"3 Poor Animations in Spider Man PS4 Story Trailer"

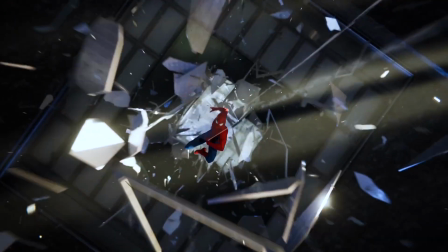But the issue in the shot is primarily with timing and secondly with stiff posing.
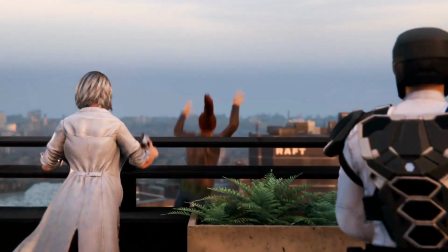Now, if you even track the arc of Mary Jane, she goes into this peak like a bouncing ball and then just goes flat down.
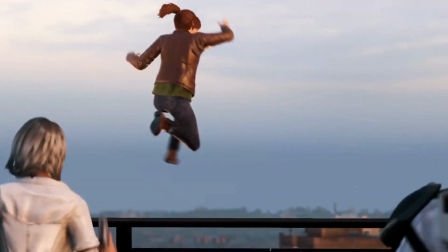So it's not even a real good arc to her going down. And then when it comes to the posing, it seems that,
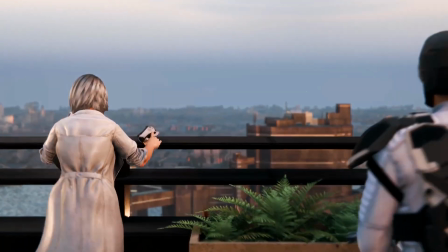they try to soften up the spacing in order so the posing doesn't feel so stiff.
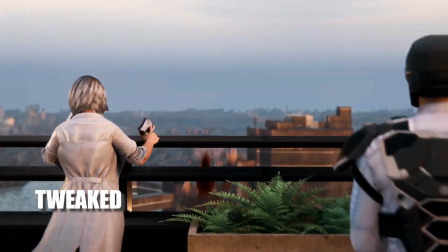Now, I tweaked the shot a little bit just to get a feel of how the timing really should be looking as, and it looks awkward.
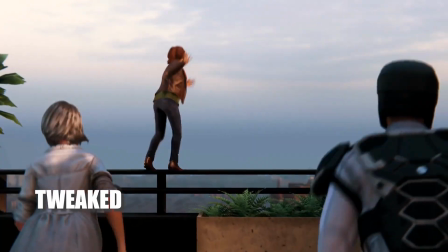And the reason why it looks awkward is that he's holding certain poses, he or she, whoever the animator is holding certain poses just a little too long.
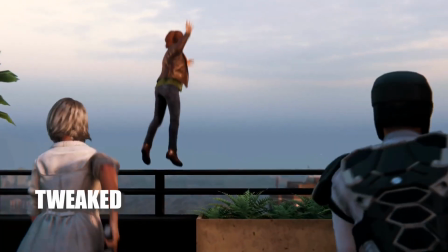So the last thing we see of the shot is really her doing like a touchdown football pose, and I think that could definitely be tweaked.
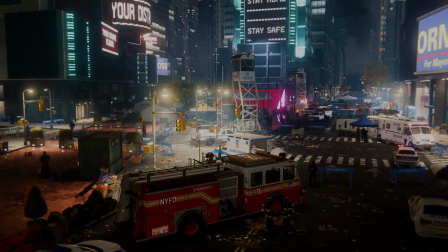So anyways, guys, that's my feedback of the trailer. There's a lot of good shots in here.
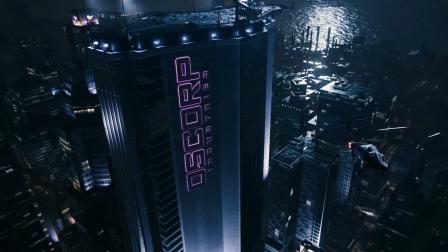These were just a few shots that I couldn't help but notice being an animator and stuck out.
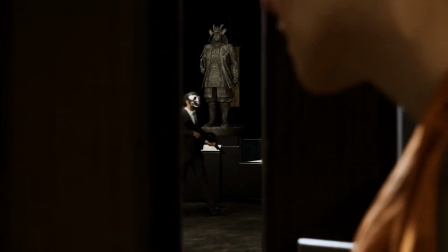Anyways, guys, hope you guys enjoyed the video. If you did, please feel free to like, share, comment, subscribe.
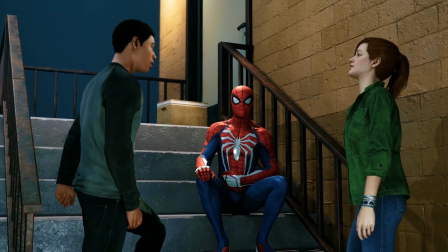And until next time, keep animating.